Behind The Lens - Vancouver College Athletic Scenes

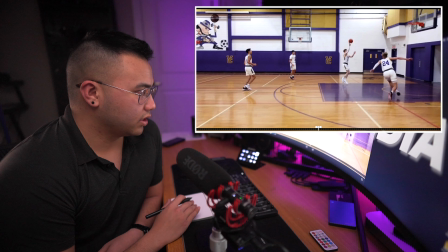And that audio kind of carries on through the next few scenes just to give, again, that immersive effect to feel like you're there.
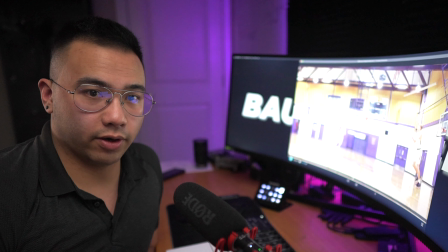Another thing that you might not have noticed right off the bat was I actually tried to line it up perfectly so that where they are in the court in this shot matches where they are on the court in the video when they're actually playing in game.
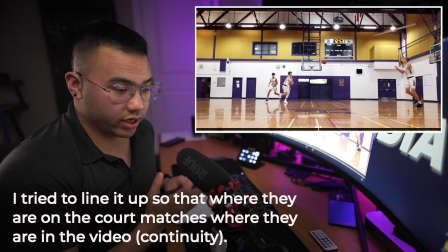So if we go ahead and play this again,
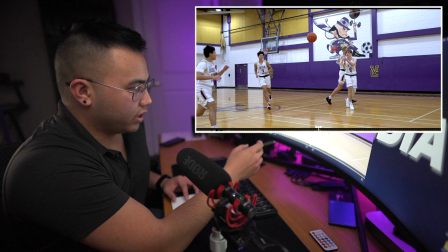you can see he passes the ball to his teammate and right outside the 3-point line on kind of the left side of the court.
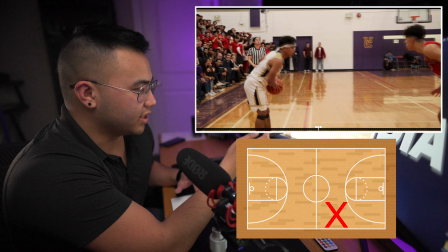And if you see the next scene in game, he's actually in that same area, almost the same spot on the court.
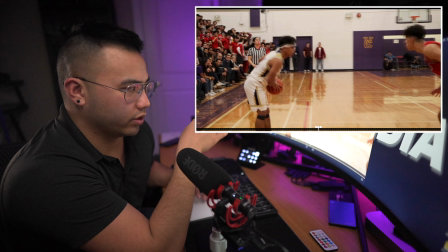And that's just some continuity there to kind of help the scene flow. Because if we had this scene, if we had him past him here,
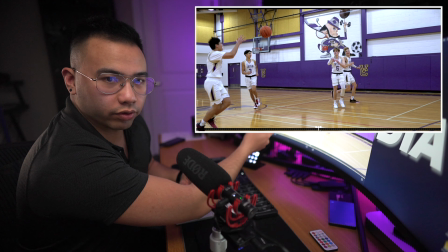and the next shot is him, in the corner of the court taking a shot. It wouldn't really make sense.
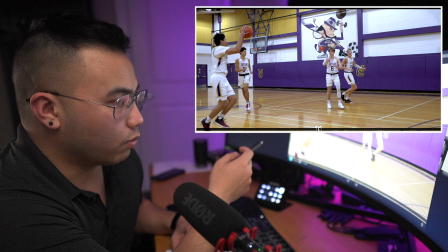It doesn't flow as well. So I cut it in a way that as soon as he passes it to him, it's almost like he's in the same spot on the court and like he teleported into a real game.
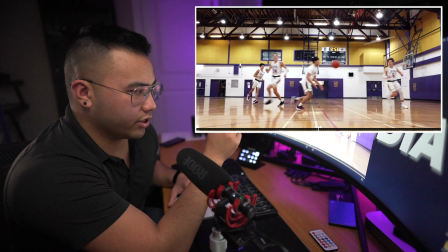This last basketball part here, I knew I wanted to transition to another scene. I wanted to make it epic, so I kind of timed it perfectly.
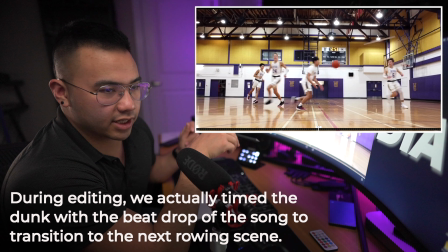So as soon as he dunked the basketball, that's when it cut to the next sport, which was rowing.
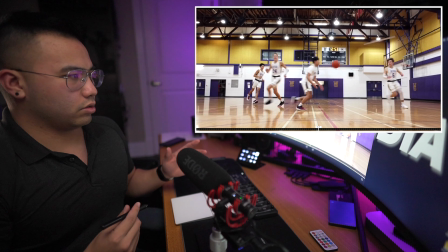So have a look here and just really listen to the beat drop and the slam dunk.
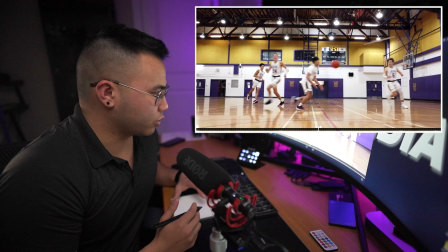It's almost pretty much perfectly timed.
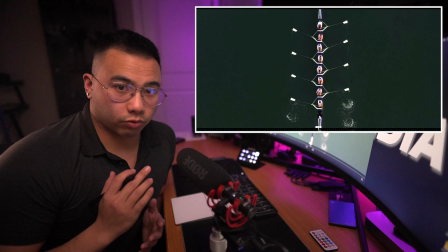And then we go into the rowing shot. So the rowing was the last sports scene we were showcasing,
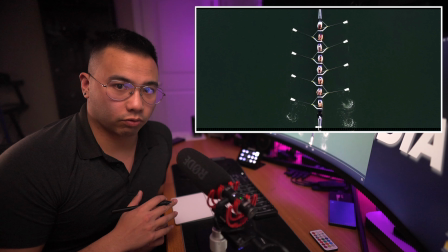and this was epic because I actually spent about 2 hours riding around on a speedboat in Falls Creek chasing these rowers, cameras, drones, everything. So it was pretty candid. I pretty much just captured their regular rowing practice.
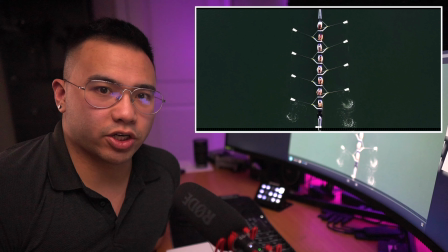So sometimes with filming, we'll have special requests like I had with the football and basketball players.
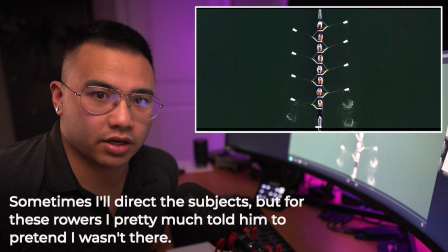But for these rowers, I pretty much told the coach to pretend I wasn't there. I knew I wanted to get overhead shots as well as shots with the city in the background.
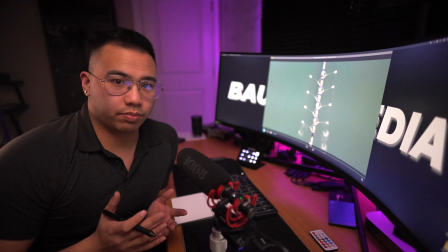If you notice, most of these scenes with rowing, when we're in a wider space, as the scene progresses, we move closer in. And the reason we do that is to really take the viewer on a journey and again, make them feel immersed in the scene.
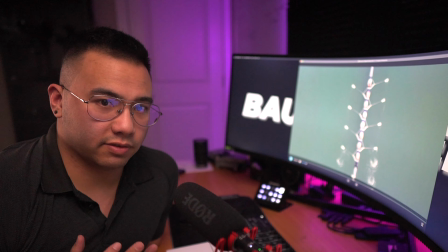This was a recruiting video, so we wanted the prospective students watching this to feel like they were actually there. And seeing as athletics is a huge part of Vancouver College culture,
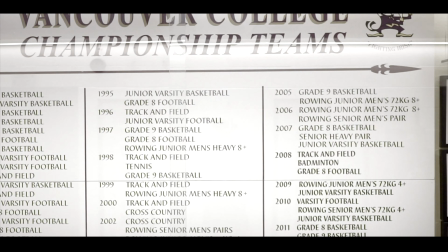we wanted to highlight various aspects of their athletics, showing pretty much the top 3 sports in the school.
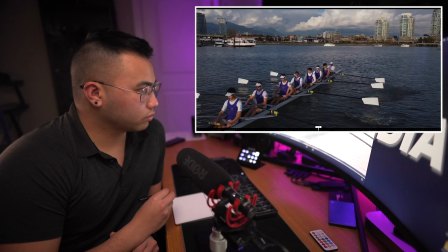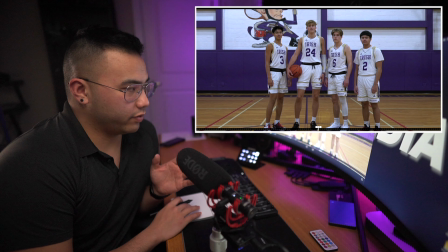And then we ended the athletic portion of the video with a hero shot of the different sports. So as you can see here, there's rowers, basketball, and football.
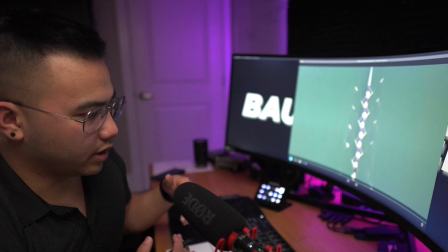So sometimes when there's not really a plan and you don't have specific shots in mind,
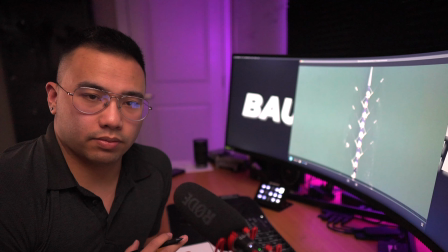just get as many angles as you can, because that will help you paint a picture when you're editing.
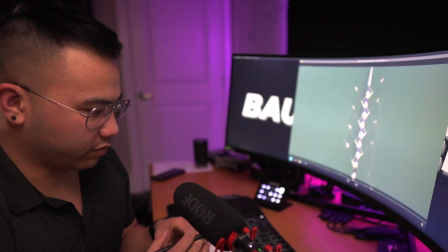You can pull this angle in, the front angle, side angle, overhead.
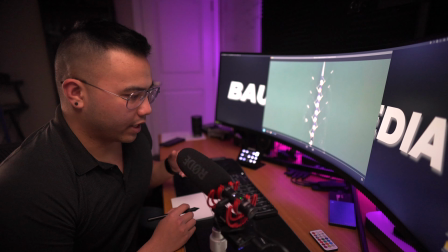For this overhead shot, I didn't really have a plan to get it specifically at that specific time, at that specific place.
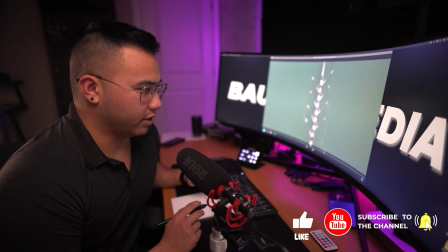I just knew they were going to be rowing, there's going to be water around, and that was a shot that I really, really wanted.
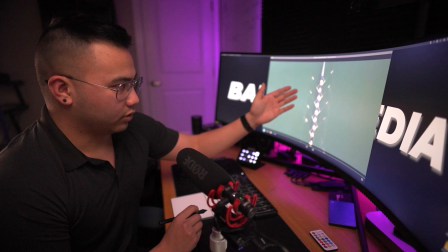And this was almost perfectly lined up, perfectly straight. The rowers are rowing all in sync, just perfectly fits the frame.
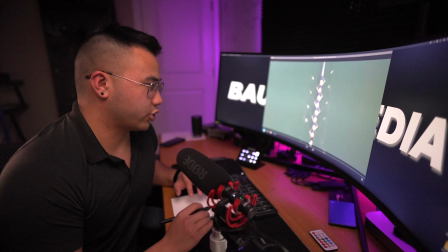So this actually turned out nicely, which is why,
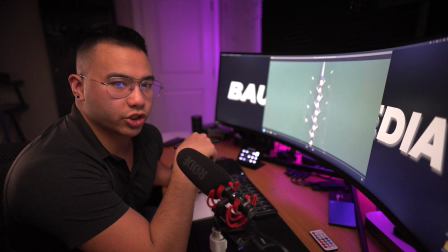all of these little things that you don't realize when you're watching a video, but this is what goes into making a video like this.
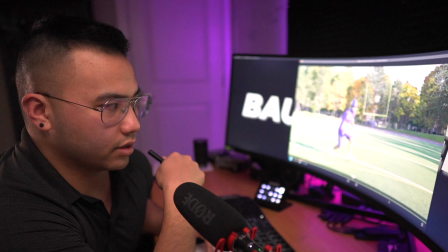So let's watch that whole sports scene again and just keep in mind everything we talked about,
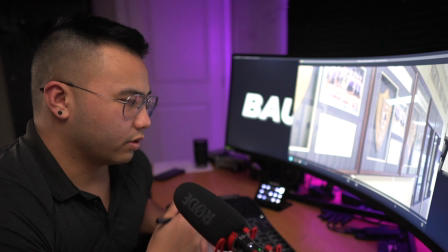everything we mentioned about really having everything flow.